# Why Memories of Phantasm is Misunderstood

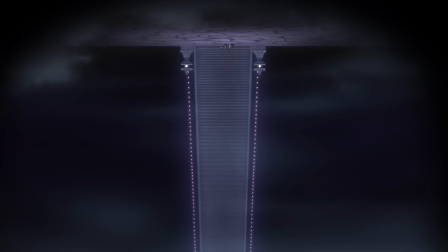(8:38)
This is a really great tribute as it evokes nostalgia and pays homage to one of the titans of the genre, while still making an experience that is completely unique to Toho and especially to Memories of Phantasm.
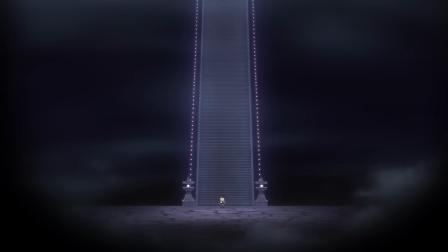(8:47)
Unfortunately, this is one of the very few good taste references to other media that you'll see in this entire series, so don't get used to it!
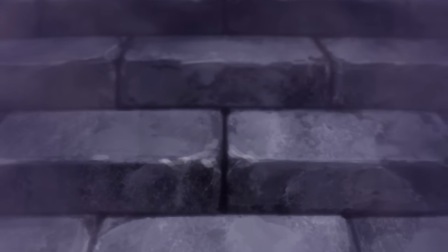(8:54)
We've established that Memories of Phantasm was written by Tommy to be a pretty generic and enjoyable shounen anime, with some fan service written in by the director in later production.
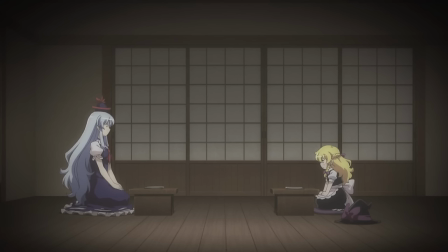(9:01)
But what about its relationship with the source material? Well, this is where those air quotes that I used earlier come in.
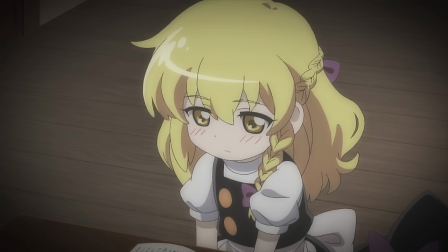(9:07)
You see, a lot of people see Memories of Phantasm as an attempt to animate the original game series it was based on, and for that reason,
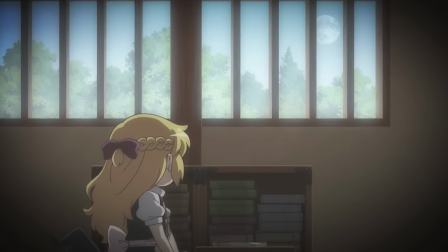(9:12)
it is harshly criticized for being inaccurate to the lore of Gensokyo and the characterization of its inhabitants.
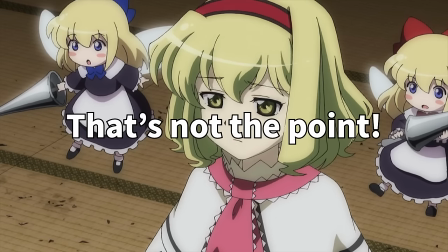(9:18)
But here's the problem with that criticism. That's not the fucking point of Memories of Phantasm! It was never the point!
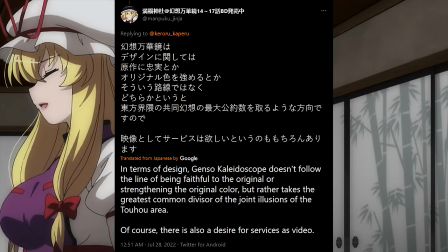(9:23)
We actually know that this isn't the point because Tommy says that it wasn't. In this Twitter thread, he says that the purpose of Memories of Phantasm is neither to faithfully adapt the source material,
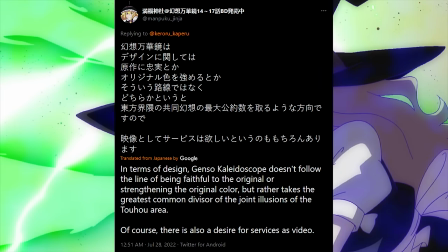(9:31)
nor to improve upon it, but rather to be a sum of the most common fan interpretations of the series.
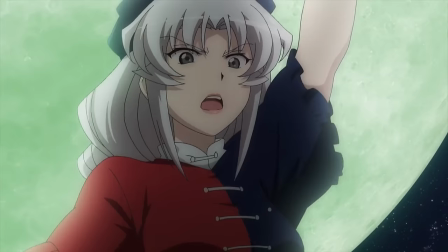(9:36)
This is why the characters seem to be more flat and flanderized than their canon depictions.
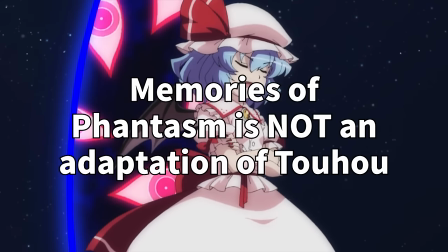(9:41)
Memories of Phantasm isn't an adaptation of the Toho Project, it's an adaptation of the Fanon of the Toho Project.
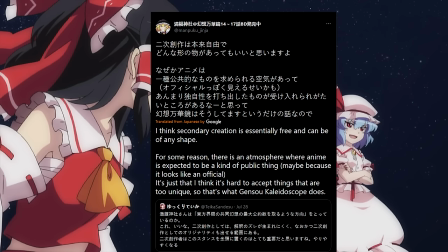(9:47)
So it's in really poor taste to criticize Memories of Phantasm for being inaccurate to canon, when it's a derivative work with its own identity.
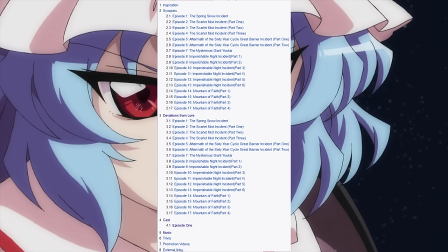(9:54)
I mean, for fuck's sake! Half of the Toho wiki page for Memories of Phantasm is taken up by the deviations from lore section,
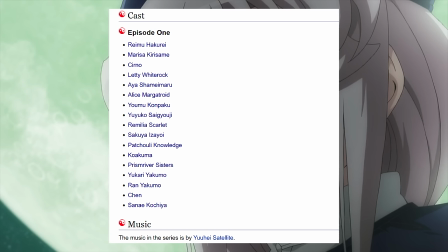(10:00)
but yet the cast section hasn't been updated past the first episode, and the music and trivia sections haven't been touched in years!
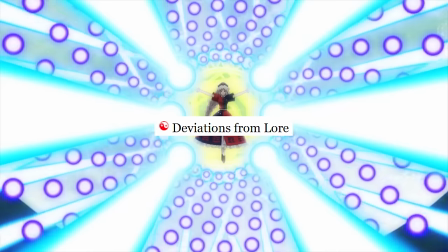(10:06)
No other fan work on the wiki has this section. Why is it necessary for Memories of Phantasm? I just don't understand why people get so stuck on this point.
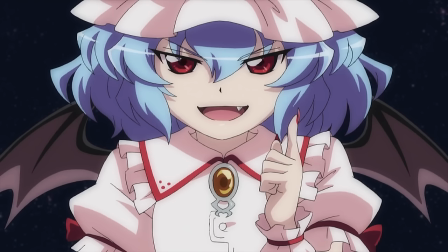(10:14)
So for the rest of this review, we're going to be looking at how well the plot of Memories of Phantasm stands on its own, not how well it stands as an adaptation of the Toho project.
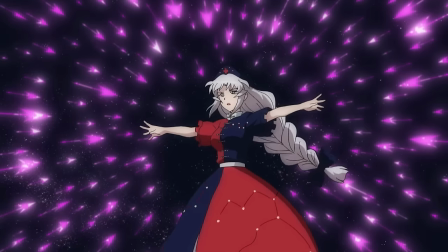(10:22)
Well, we've been beating around the bush for over 10 minutes now, so it's time we pop this sucker in and see how it holds up.
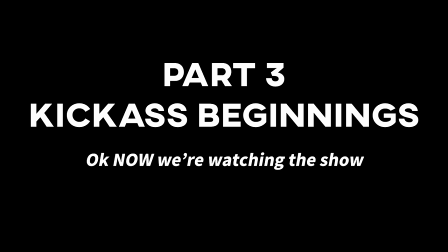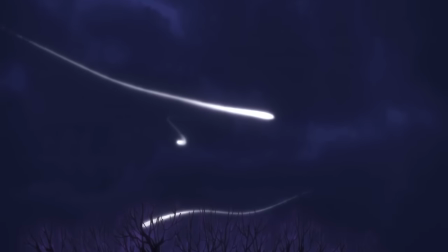(10:33)
The first episode opens with an establishing shot of the Saigyo Ayakashi, which, as we will see, won't be very important to the story, but it does let us know where we are.
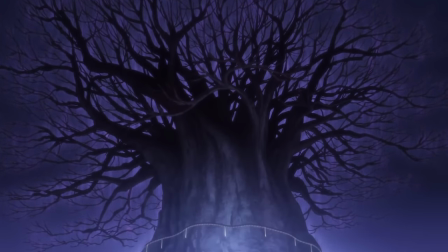(10:40)
Even if you don't know what the Netherworld is, you can kind of get the gist with this shot. We also see Yomu and YuYuko here.
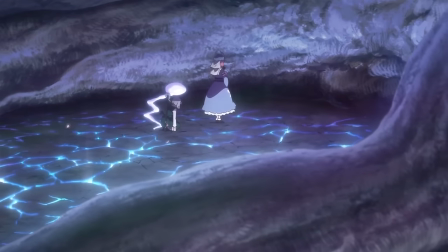(10:46)
While we can't tell exactly what they are trying to do from their dialogue alone, it's pretty clear that they're up to something nefarious from the tone that's seen in their expressions.
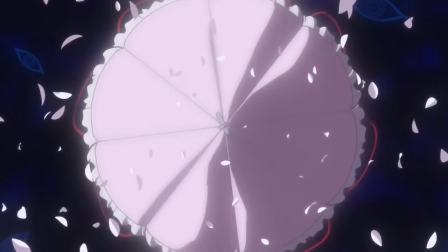(10:53)
And roll the intro. I've already sucked this intro's dick enough, so I think we can just skip through this one. Now we're at the Hakurei Shrine.
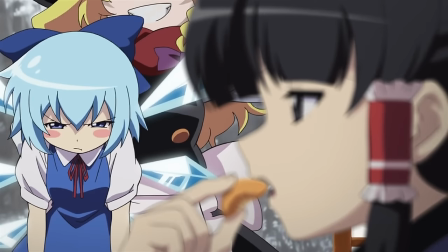(11:00)
Marissa pokes into Reimu's room to tell her that she's found an ice fairy, but Reimu doesn't seem that impressed.
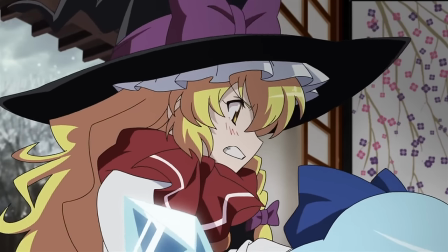(11:04)
This makes Marissa immediately angry, and she starts yelling about the strange weather, saying that this has to be the fault of some yokai.
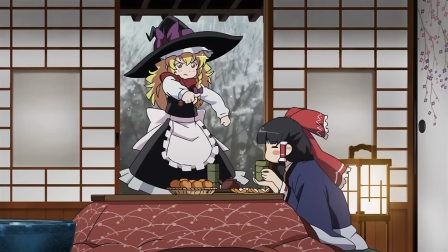(11:10)
She starts pointing at Reimu and telling her that it's the shrine maiden's responsibility to resolve incidents before taking off to fix it on her own.
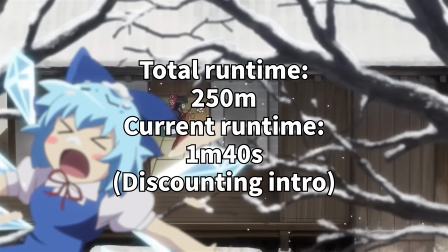(11:16)
Now allow me to point out that it has been 1 minute and 40 seconds, and we already know our main antagonist,
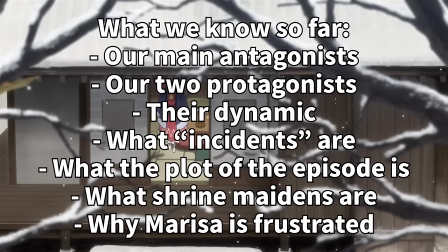(11:21)
are two protagonists, the dynamic between the two, what incidents are, what the plot of the episode is,
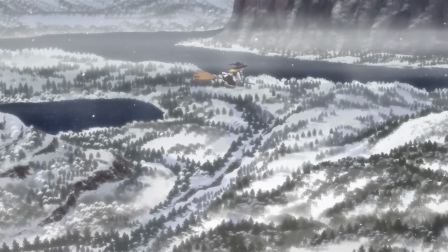(11:26)
what shrine maidens are, and why Marissa is so frustrated with Reimu. These are essential plot beats to set up in the first episode, and Memories of Phantasm wastes no time in showing them to us.
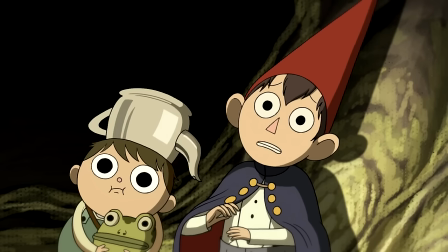(11:35)
In a mini-series like this, it's really important to set these things up very early on.
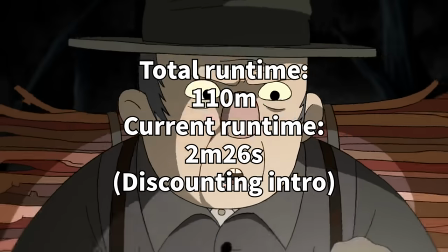(11:39)
Compare this to Over the Garden Wall, which only has a runtime of 110 minutes, and it still takes over two minutes to introduce this plot-important information to us.
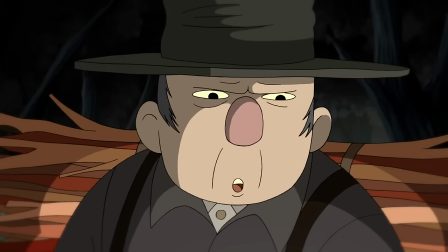(11:47)
I'm not saying that every show should race to dump as much info on you as possible as soon as you start, But in a series with limited runtime, like Over the Garden Wall and Memories of Phantasm,
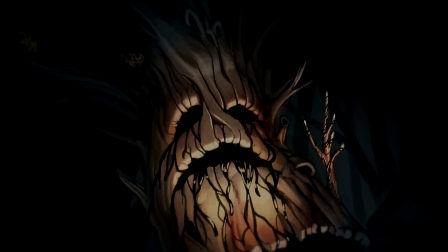(11:55)
it is really important to save time by not beating around the bush.
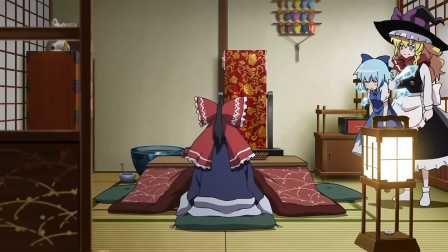(11:58)
And what's better is that all of this information is presented to us all through natural and fun dialogue, so that we get to see the characters instead of just being told about them.
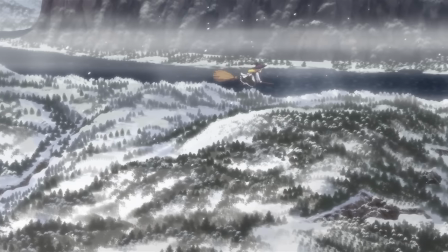(12:06)
The next scene opens with Marissa running into Letty White Rock, who is surrounded by an array of bullets. Something that you'll notice right away is that the bullet animation in Memories of Phantasm is beautiful.
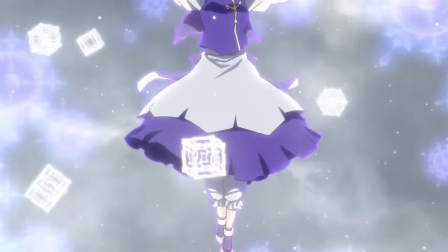(12:14)
The use of shape, color, and movement really does a good justice to how beautiful the bullet patterns in the Touhou franchise are.
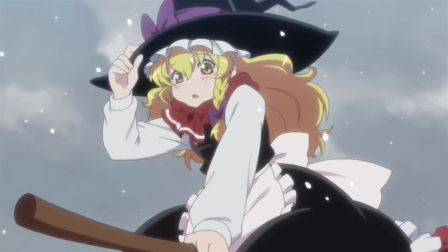(12:20)
A quick cut to Reimu, and we're back at the end of their implied battle. Now, implying a minor fight like this is fine if you want to preserve runtime and save on the animation budget for more important scenes.
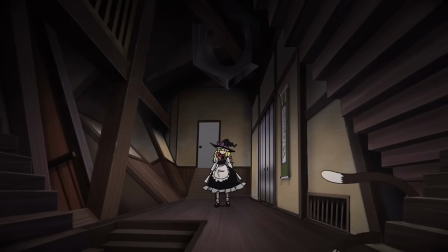(12:29)
Oh, why the fuck is she here? Okay, so this is a problem that we're gonna see throughout the rest of the series.
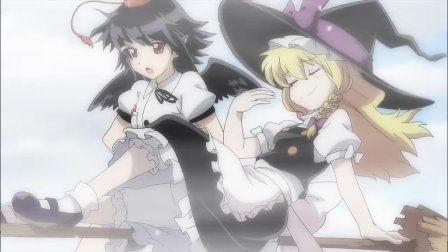(12:34)
A lot of characters appear in episodes that they don't really need to be in. They take up screen time without really contributing anything to the story other than being fanservice for fans of that character.
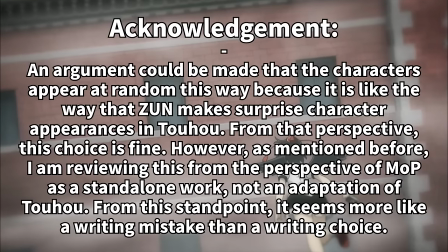(12:42)
Ai is a character that specifically shows up frequently in stories that she has no relevance to, and this episode is no exception.
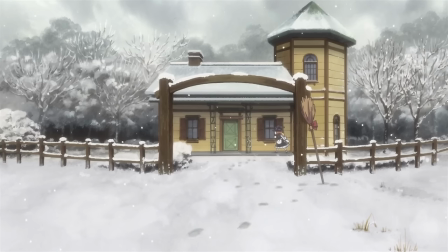(12:48)
In fact, the only thing that she does in this entire episode is show up so that they can use this snapshot effect to save on animation frames in the following scenes.
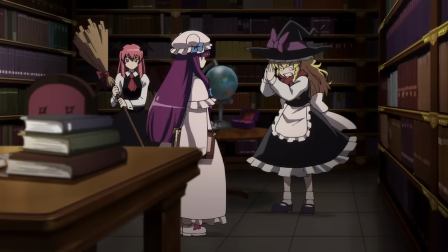(12:56)
And while this isn't the worst way to do it, simple cuts would have also been fine. Especially in this scene with Chen, where the cuts don't actually hide any animation skips. They're just obnoxious. But ignoring the cuts, this scene is actually really fun. I love the weird geometry of the set.
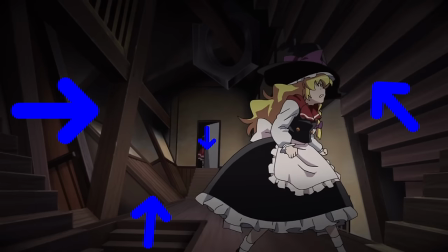(13:10)
It lends itself to a Scooby-Doo-esque chase scene. The sheer creativity really stands out from the rest of the other shots in this series.
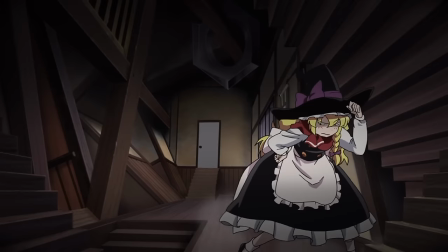(13:17)
But, again, it would be nice to know why Marissa's chasing this cat around. Is it her cat? Is it her friend?
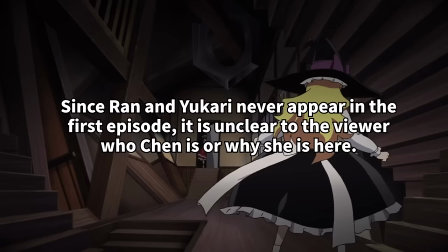(13:22)
Did the cat steal something from her? Did the cat promise her some information if she caught her? Even in the context of the plot of the original game, this scene doesn't really make that much sense.
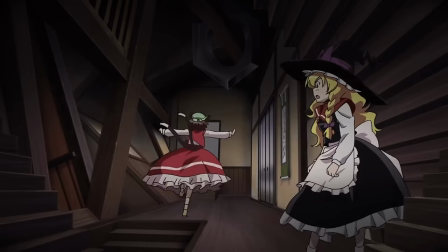(13:30)
And again, this scene is really great, but it could have done with a tad bit of writing and without the shutter cuts.
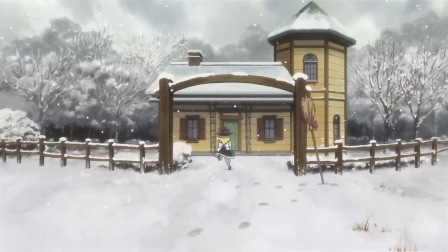(13:36)
The following three shots involve Marissa approaching the house of Alice Margatroyd, which, again, isn't really explained.
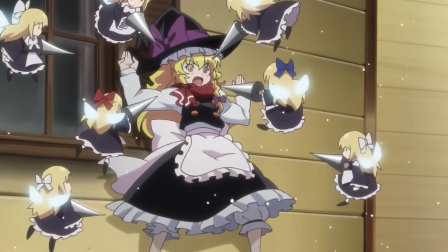(13:41)
It's a decent scene, but without any context, it's kind of just fan service. The following shot at least makes a bit more sense.
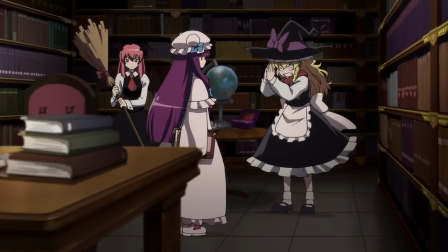(13:47)
If Marissa is looking for information on who caused the incident, a library would probably be a pretty good place to go, especially an obviously magical library.
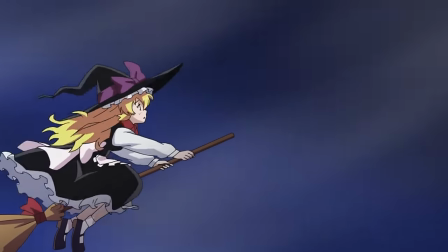(13:55)
But after this flash montage, Marissa finds a trail of light reaching up to the sky, the same trail that we saw in the first establishing shot.
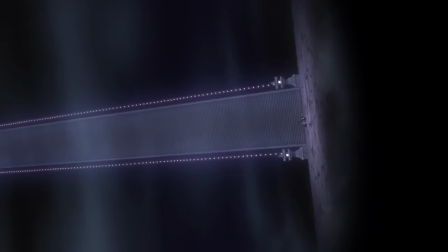(14:01)
This rotating shot here is amazing. It really emphasizes the size of the staircase leading to the netherworld.
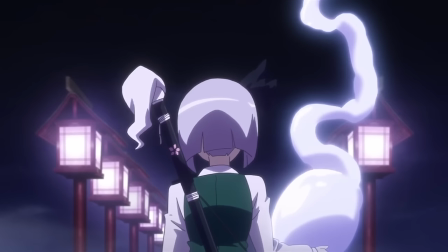(14:06)
The tone shift also really sets up our expectations for what's about to go down. We get a dialogue exchange between Marissa and Yomu, which does a great job of characterizing the both of them.
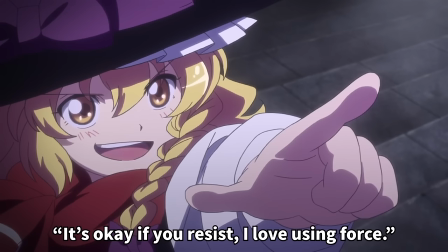(14:14)
I especially love the part where Marissa says, It's okay if you resist, I love using force. It's such a neat way to show off the playful brute that she is in the show.
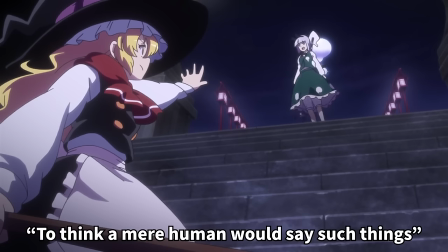(14:22)
Yomu, of course, says the classic,
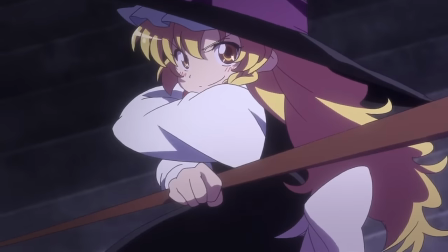(14:26)
So we can clearly see that yokai and even half-yokai consider humans to be inferior in this world.
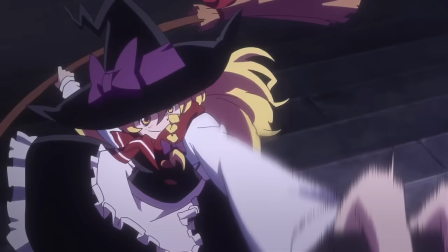(14:31)
And don't you worry, you won't have to remember this. It's going to be reiterated about 20 more times before the series is over.
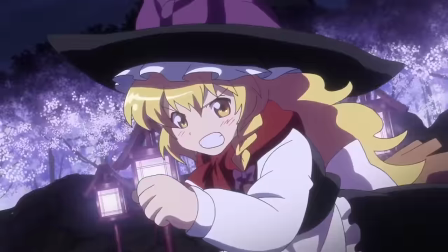(14:38)
Following is the first fight scene of the show. It's great! The two run around throwing out blasts of magic at each other. Yomu uses her swords to deflect Marissa's bullets, which is a really cool detail that also explains why she even carries a sword if she can shoot magic bullets.
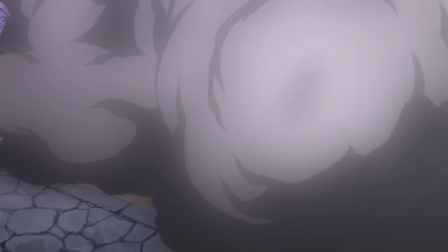(14:52)
The fight choreography is really cool, they interact with the environment, they keep the shots moving, and the fight is ended by Marissa using her Master Spark to propel herself out of the dust and charge into Yomu.
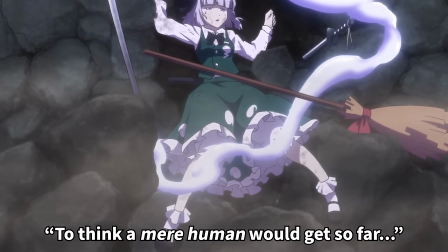(15:01)
After being shounen into the wall, Yomu gives the classic, ah, I underestimated you, speech, before the real antagonist of the episode appears.
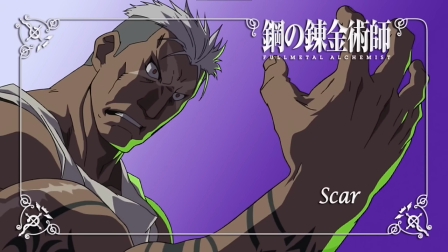(15:08)
They get a little pause screen here, which is a bit like the splash screens used in TV anime, to smoothly transition to and from a commercial break.
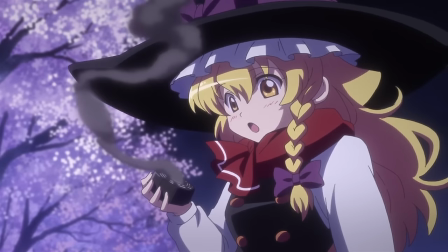(15:15)
It's a cute touch, and it actually serves a double role here. You see, originally this episode was planned to be released in two parts, and this is where the first episode would have ended.
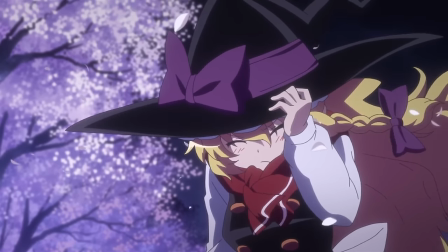(15:23)
But Manpuku thought that the episode would feel more complete with both parts, so they continued production until both could be released on a single disc.
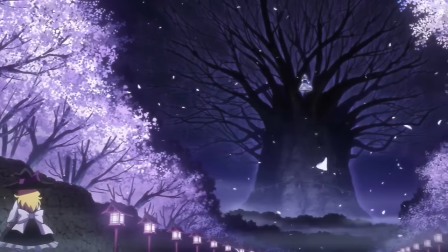(15:29)
Remember this, as it's a good decision that they will never make again. So the implied commercial break ends, and we're back to the Hakurei Shrine.
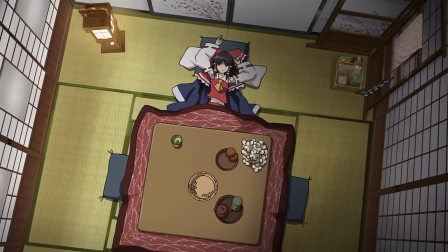(15:35)
Reimu's still doing her thing, and by her thing I mean literally nothing. Sakuya shows up to deliver a message.
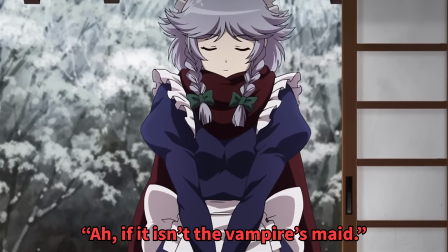(15:40)
She gets a quick introduction, by the way, of Reimu calling her the vampire's maid and asking where her mistress is.
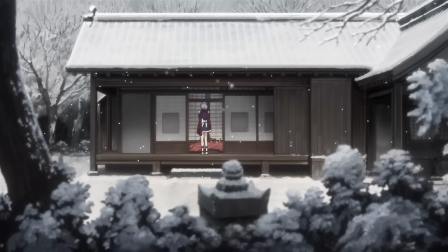(15:45)
This is really interesting, as it intrigues us with information of characters that we haven't met yet and will be important later.
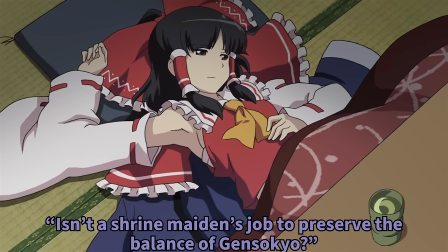(15:51)
Sakuya tells her to go do the plot, to which Reimu responds that she's the protagonist and the plot will happen whenever she wants it to.
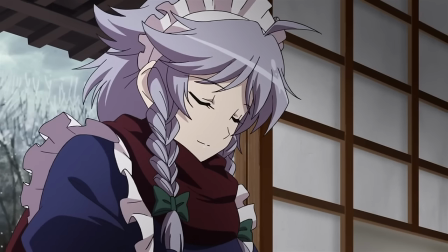(15:57)
This scene is very simple, but it tells us a lot about who Reimu is and the burden that she carries as a shrine maiden.
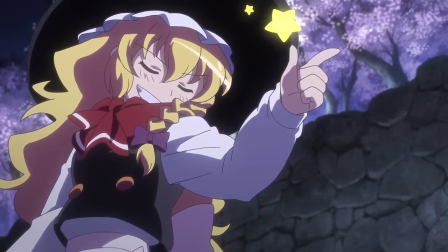(16:03)
After this, we're back in the Netherworld, and Marissa's talking big smack before she promptly eats shit. And we see Yuyuko again.
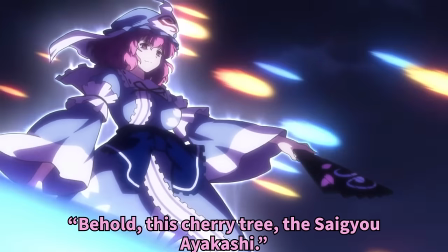(16:10)
Here she reveals her master plan to put flowers on the big tree, I guess.
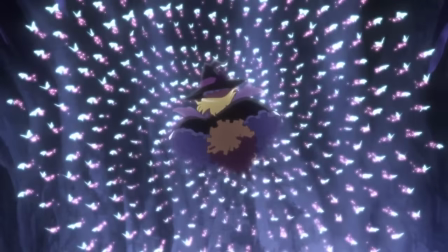(16:15)
I don't know. Do you know? I'll fucking know. Marissa becomes mesmerized by an absolutely beautiful display of Danmaku here.
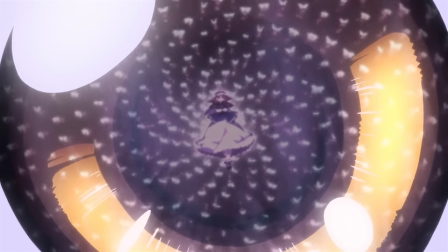(16:23)
I've said it before, but I'll say it again. The Danmaku animation in this show is stunning in the most literal sense.
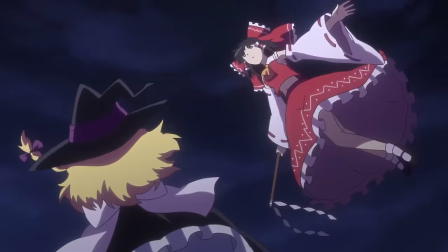(16:28)
Right before she's blasted by a massive beam, she gets yanked out of the way by Reimu. The show's opening theme kicks in and the vocals get to their climax right as Yuyuko sends out a massive array of bullets.
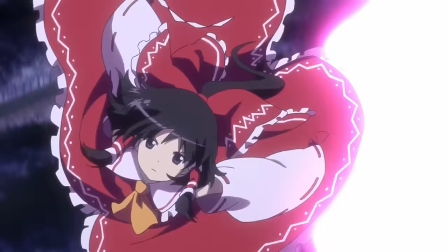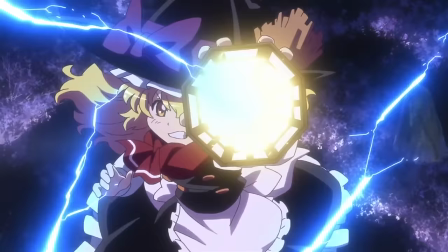(16:47)
Marissa hangs ten on her broom and sends out her most powerful attack, the Master Spark. But Yuuko dodges it easily.
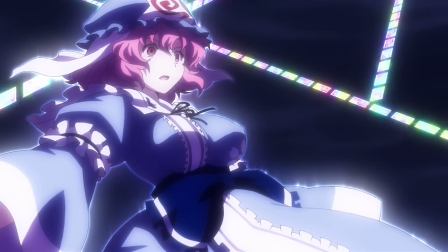(16:53)
Just when it seems that she has the upper hand, she's caught dead in her tracks by a barrier.